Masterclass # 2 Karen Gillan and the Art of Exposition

So in this scene, we're not only going to get a complete exposition dump telling us all the history of this mirror so we could understand what's about to happen in the rest of the movie but we also get to watch the dynamic between these two characters and how Kaylee's character being on her own for 11 years while Tim's character being under psychological care for 11 years are completely at odds not only as to what happened 11 years ago but what to do moving forward so now let's watch
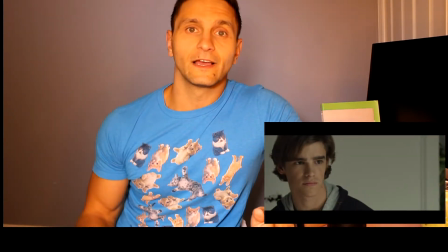4:17 and for those of you wondering why I moved mittens kept jumping in the chair behind me so
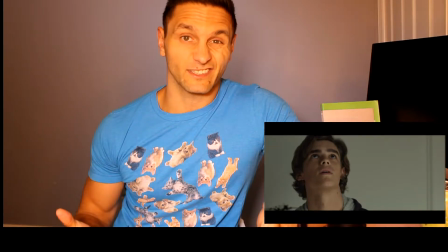4:22 I had to
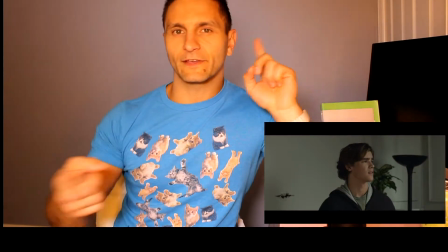4:24 notice how the actor here uses his body to tell you where everything is in the room yes the camera shows you but
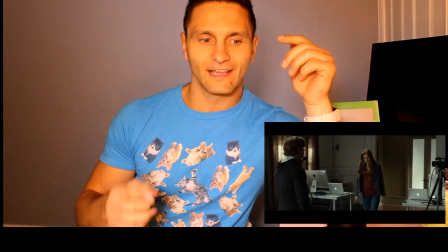4:31 because he's moving through that world and showing you with his eyes it kind of gives you a better idea of what the scale of the room is
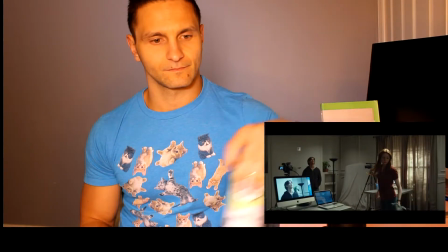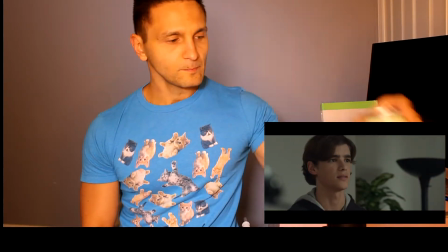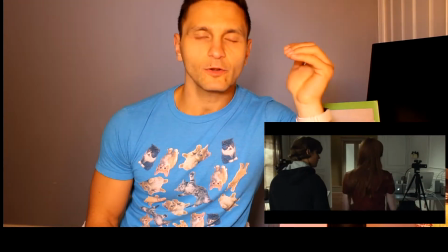4:50 That question right there is at the heart of the conflict. Her objective with this exposition dump is to get him to stay.
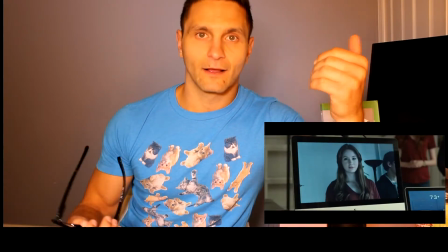4:59 His objective is to get her out. There's where the conflict in the scene comes from.
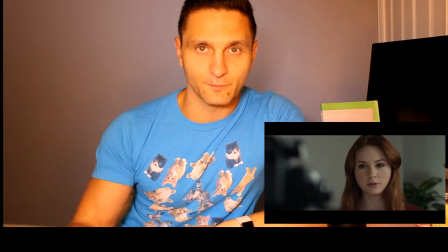5:05 So now the exposition dump begins.
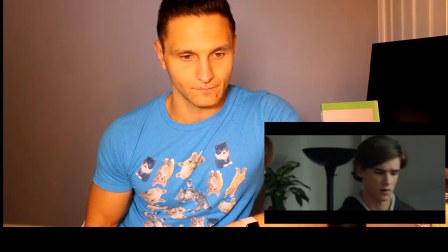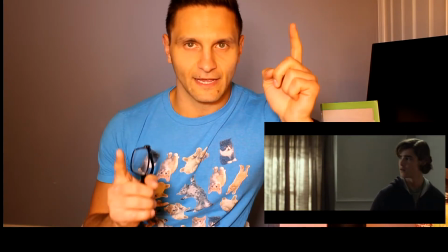5:14 Just the difference in the actor's physicality between her upright, calm,
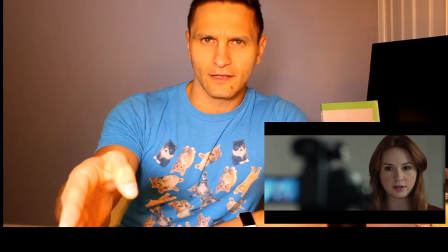5:20 kind of straight-ahead type of speech versus his shifty,
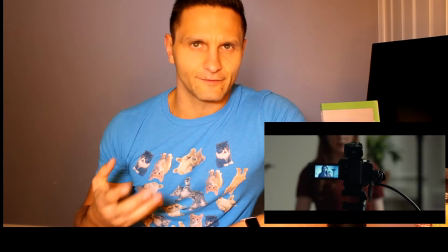5:27 non-direct speech and physicality tells you a lot about what their relationship dynamic is.
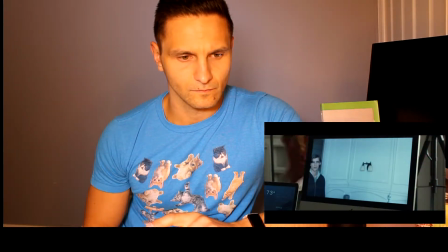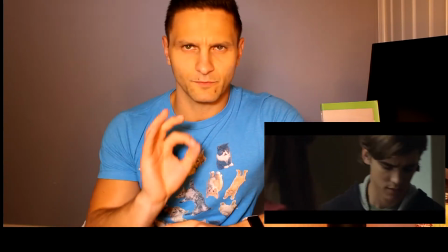5:44 devices.
That face he made was perfect.
I just got this.
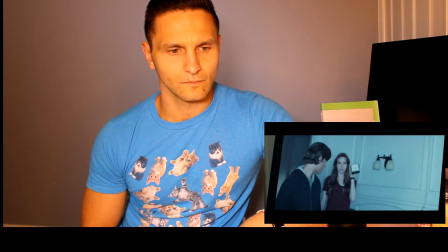5:52 This alarm is set to go off every 45 minutes to remind me of the change it takes in the camera. This alarm is set to go off hourly to remind me of the TV.
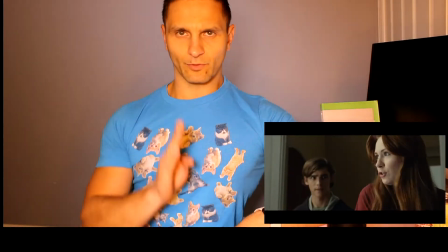6:00 Everything she's doing right now as an actor, the way she's moving about the room, the way she's keeping her posture upright, the way her speech is very straightforward,
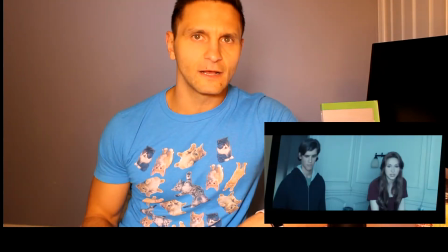6:09 not a lot of up and down in her pitch tells you that she
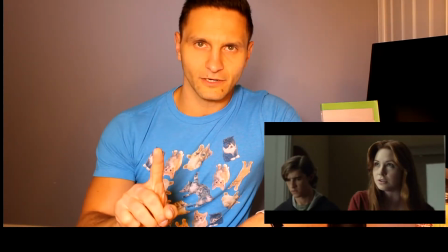6:14 wants everyone in the room people watching since there's cameras and most
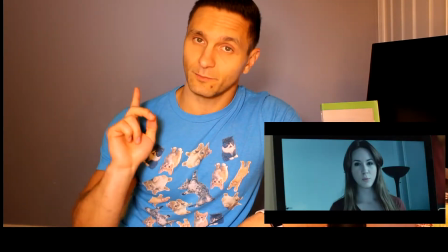6:19 importantly her brother actually also as well as the mirror to know that she's in control
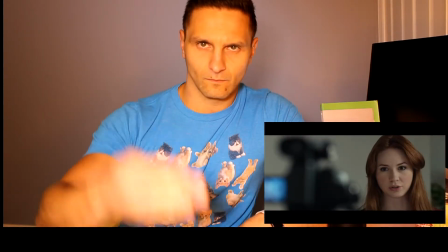6:25 her pace is very controlled it's very straightforward
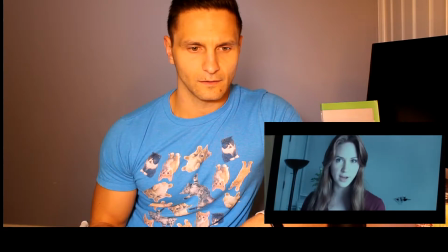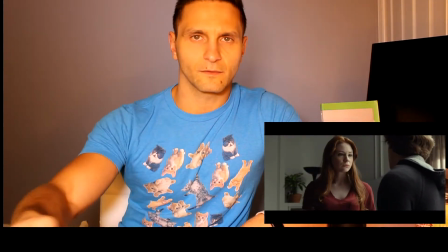6:39 there's not a lot of wasted breath breathe in speak breathe in speak while
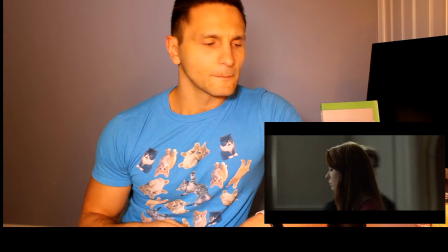6:49 the character of Tim he
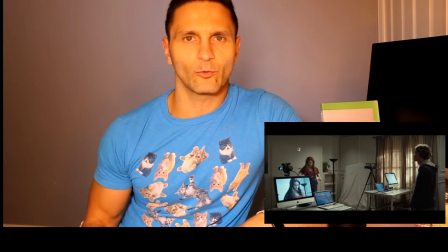6:53 has a lot more sighing he has a lot more throwaway breaths to tell the audience that he's not really on board with what she's doing.
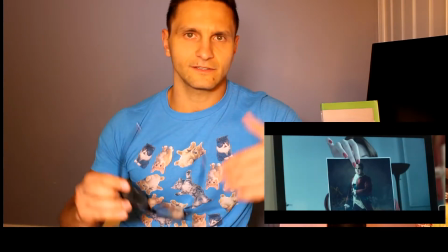7:02 So here's the exposition.
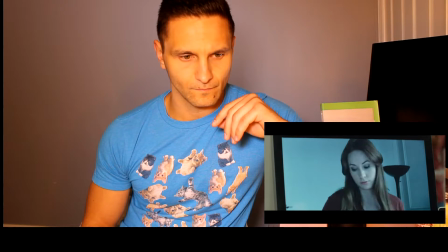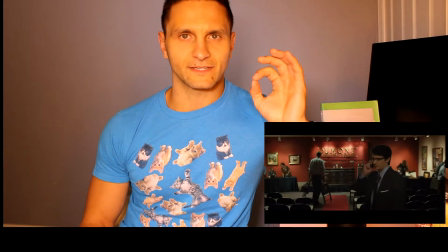7:09 Her speech is still very controlled. Her movement is still very sparse and very direct.
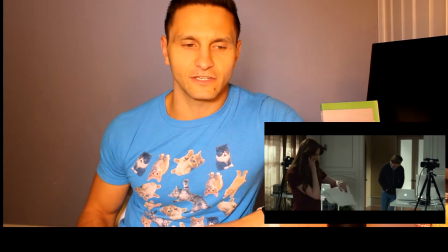7:16 There's not a lot of curvy lines in anything she does. The way she picks up the phone, bam.
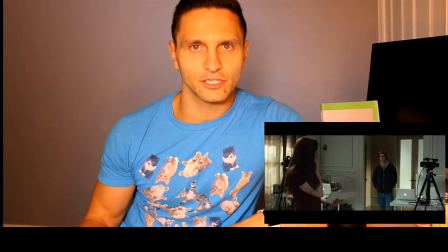7:22 She didn't look at it. She didn't take time to consider if she's going to pick it up. She grabbed it, saw it, took it.
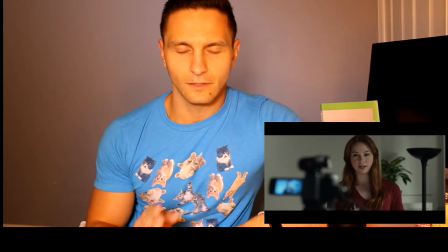7:31 And then she quickly pushes it off.
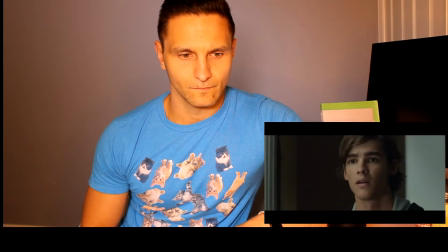7:36 Wow.
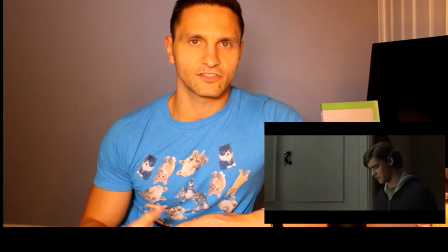7:40 The way she's delivering these lines signals strength. They signal confidence.
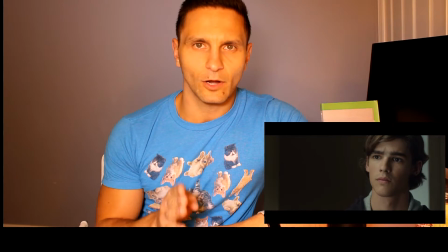7:46 And most importantly, they're there to tell the audience and to tell her brother what the truth is.